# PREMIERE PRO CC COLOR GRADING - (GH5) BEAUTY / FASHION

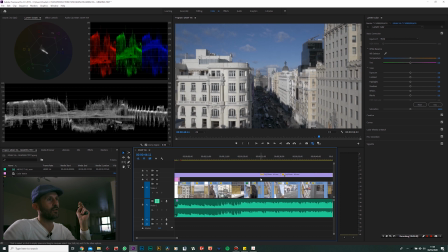I mean, you're going to get that because the angles that you're shooting at, it's gonna really give you a different color cast in the sky depending on which way you're facing. But I wanted to try and even that out and make the sky more kind of tealy, if you like.
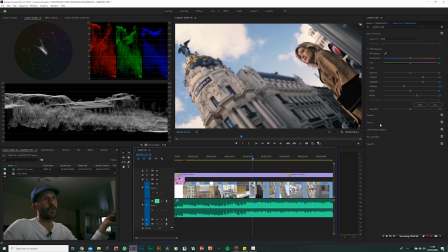So let's go back to this shot again, this one here. So to do that, I use the HSL secondary and I
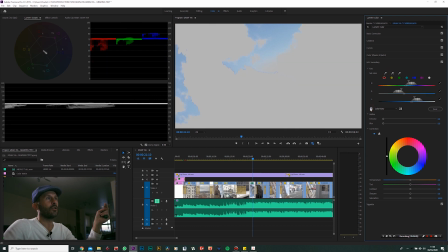switch on to color grader. Right there, something like that. Give it some blur, denoise it a little bit. And yeah, so I was just pulling down the correction sort of in the teals here.
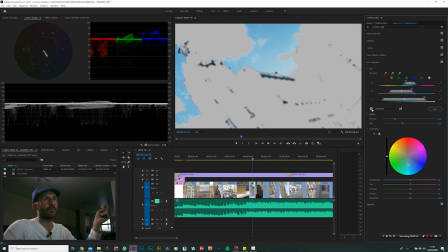So let's have a look at that.
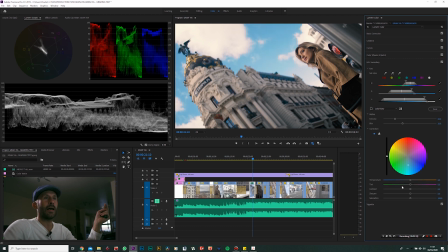So before, after, and then I was desaturating a bit because I didn't want it to be too kind of stylistic. I really just wanted this modeling video to be quite clean, really, and not over the top on the colors.
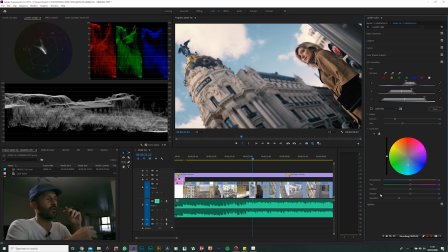I am generally very into doing saturated grades, but for this particular one, I wanted it to be more like, I say, like a high-end fragrance commercial, and I didn't want it to be too like OTT, really, I suppose. So that's about, I think, where I got it in the actual edit.
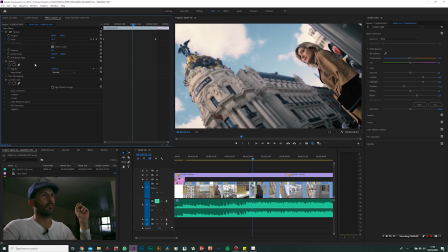It's there or thereabouts, and most importantly, to me, in my eyes, it looks good. So let's have a look before, after.
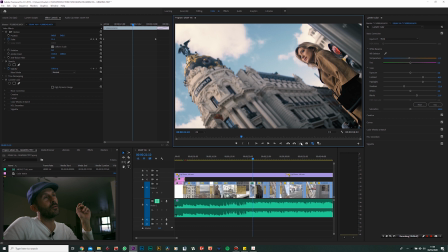It is a fairly big improvement to say. All I've done really is put a creative look over it, a film stock, and then just played around my basic correction.
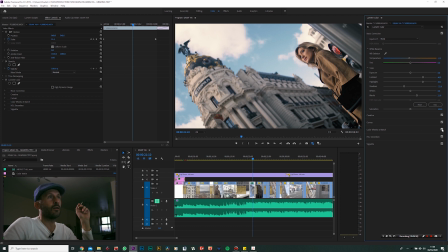And then if we just turn the sky off and on, it's before, and that's after. Again, it's a slight change. It's just gone from kind of a normal blue to a bit more of a tealy blue, which I tend to prefer.
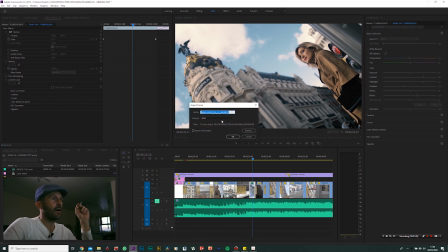So what I would generally do then is I'd save that still out to the desktop, put it there.
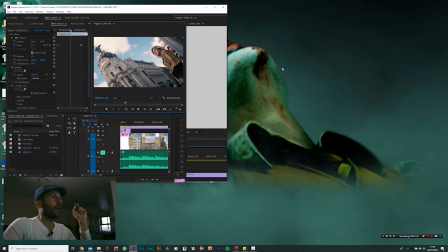Let's make sure I'm still recording, yeah. And then I would grab that still, bring it into my project,
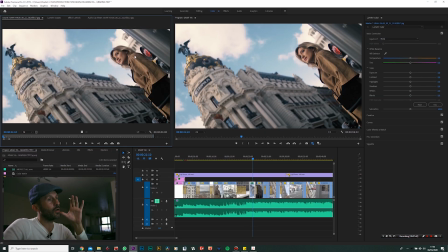and then I would keep that in the source window here, so that when I jump onto my next shot, say I'm doing this shot here,
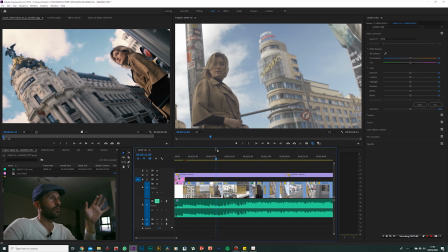now I've got a visual look. Now I know I've only just got CC 2019 because I'm a bit of a Luddite and I don't upgrade my software that often. I know you can do a match shot or something in Premiere these days, but I haven't actually tried it out yet.
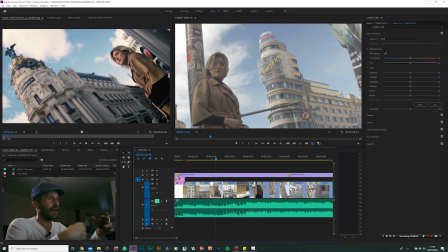I still tend to do things manually. I need to find out how that works and figure out how to do that. So now I'm just going to jump into this shot and I'm going to do exactly the same thing. I'm going to go creative and put that on there like so.
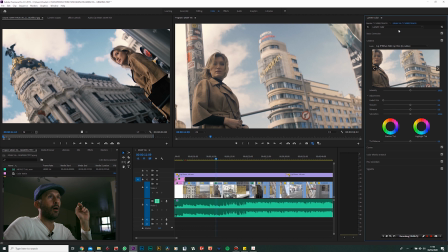I can already see this is looking warmer, so I'm just going to cool that off a little bit. About there, looks about right. And then I'm going to push up my contrast again, highlights again.
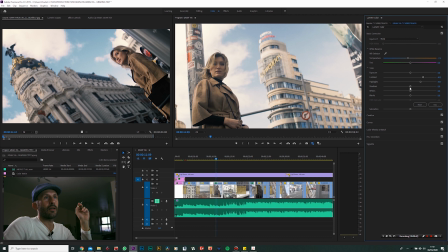Let's counteract that with shadows. Not too much on this one because her face is already quite heavily in shadow. So yeah, I want to do the sky again. So again, I'm just going to quickly
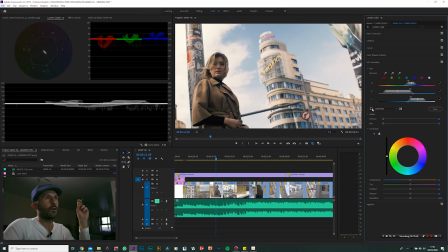let's have a look. All right, that's looking good.
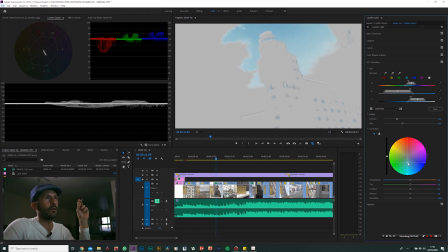Again, let's bring it down into teal. It's way oversaturated.
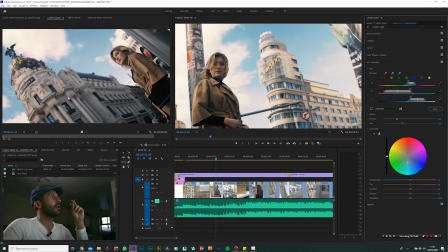Let's go back to that shot there. So I'm just going to bring my saturation down.